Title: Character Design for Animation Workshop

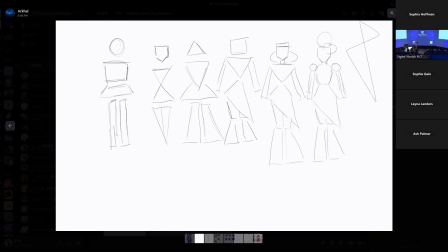(29:00)
So you see some things that kind of make it the whole way through, like the triangular shoulders, and you see some things I add, like you can see in the fourth one, I added the kind of isosceles scalene triangle to represent her hips and her skirt. From there, I kind of experimented with a few more designs just to figure out the style that I wanted to do.
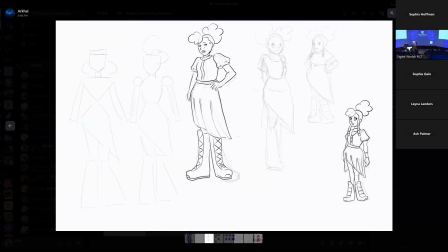(29:20)
You can see the one in the middle there. I'm like, I really like the aesthetic of the character. I like kind of the 80s vibe to her clothing I almost gave, but I'm like, that is not something I can easily reproduce for animation. So I ended up landing on this one to the right over here, which you can see is much stronger shape language and is more easily reproducible.
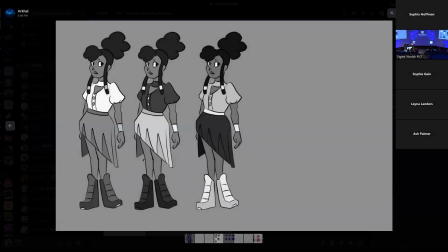(29:40)
And then values. This is so important, is to put your character in grayscale because of the character. You want the character to have strong contrast so that all the colors kind of stand out from each other easily. It helps the color feel more recognizable, and also helps the maybe feel a little more less jarring.
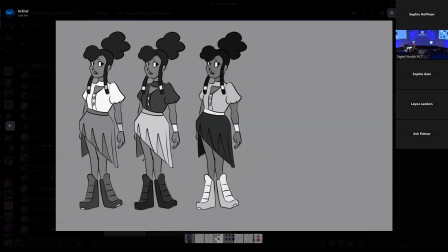(30:00)
Like the white that I used for the shirt on the left kind of stood out too much. I ended up landing on a slightly more gray shirt with lighter accents in my final value composition.
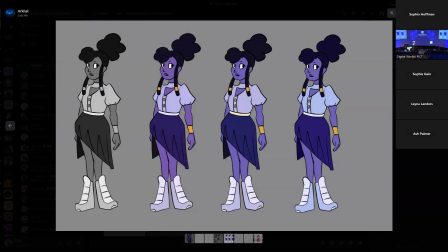(30:12)
And then from there, you can use a really nifty feature that most drawing softwares have, is you can choose a color, you can set it to go inside the layer you're working with, and then you can set it to the color setting. So automatically, if you put this into grayscale, all of these will look like the image on the left.
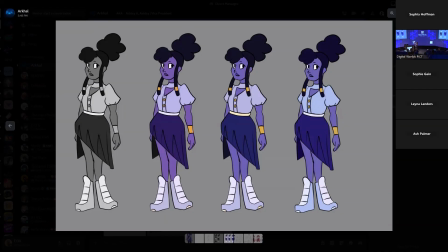(30:29)
But I played with the actual colors I was using. So, like I said before, the first time I did, I'm like, yeah, she looks good. But I forced myself to do a few more, and I'm glad I did, because I really do like the one on the right the most.
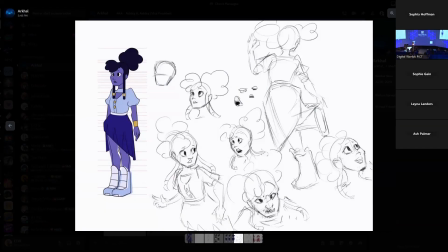(30:42)
And then after that, I created a more standardized design for animation, a 3/4, and I experimented with drawing her. These were my very early preliminary sketches, so it's not consistent, but it's a good way to kind of see how well, or how replicable, rather, your design is.
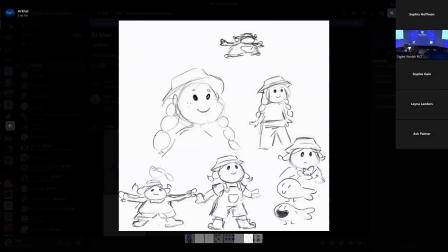(30:59)
Some other instances of this is what I did for Animation Jam last year. I think the biggest one was my first design based on what was in my head. I'm like, I have such a specific squishy vibe I want to do for the character, so I kept messing with the shapes until I landed on the one in the bottom middle right here.
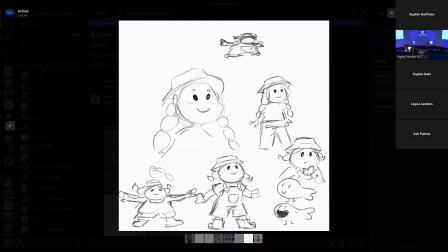(31:15)
And also she has a much stronger silhouette and is more easily identifiable.
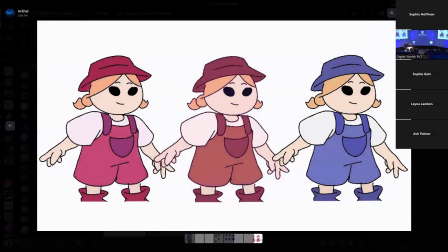(31:19)
And then did a couple color comps, and I landed on the one in the orange overalls.
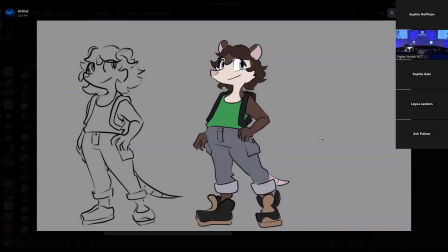(31:27)
And then lastly, I wanted to talk about silhouette real quick. So this was for a project for like a children's Y7 type show I was working on, and the character on the left was my first initial draft based on my style,
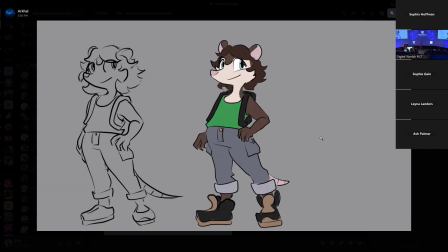(31:42)
but then I went and I put a silhouette over her, set her to all black, and I was like, wow, you can't tell where her neck begins, where her shoulders begin. There's very little definition for most parts of her body. So then I went and I'm like, okay, how can I make the silhouette stronger?
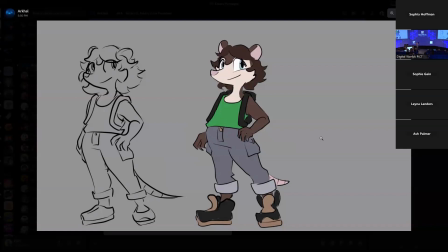(31:57)
So I made the ears stick out more, I made the nose stick out a lot further. And then there's lots of fun little subtle things you can do when it comes to character silhouette. Like you can see here, just making the pant cuffs stick out, making the shoe bits stick out more,
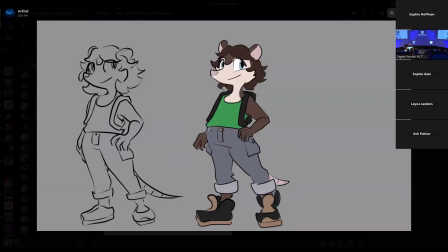(32:11)
adding some texture to the pockets, or adding a little fold where the shirt is a very subtle way to make the silhouette of the character a lot stronger.
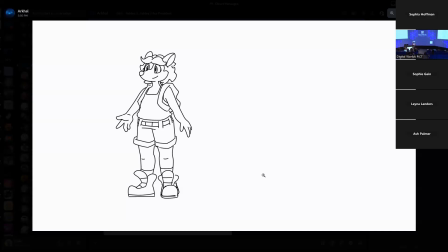(32:23)
And then this is the most recent drawing of her that I've done. And you can see that it's a lot more animated. You can tell I'm more comfortable drawing her because the shapes are a lot more consistent looking. And then like I was talking about, there's lots of very subtle little details you can do, like folds,
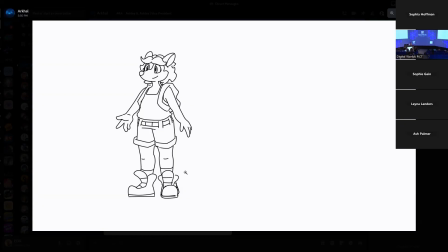(32:39)
adding to the shape of the backpack, just giving her a slightly stronger silhouette. Yeah, any questions from anyone? Wonderful, thank you for listening. Happy drawing.
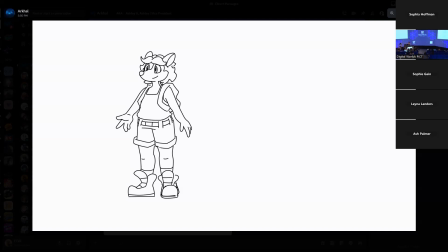(32:58)
We love Ashley in this chat.
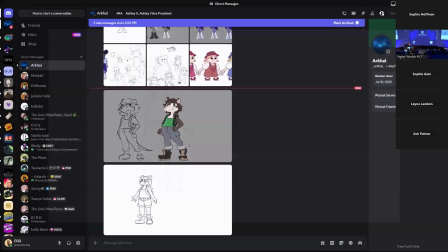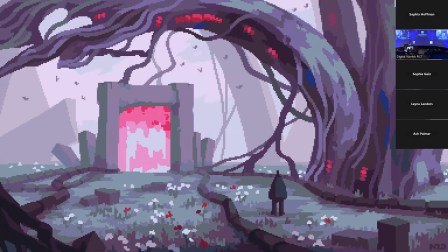(33:07)
Love the baggy outfits.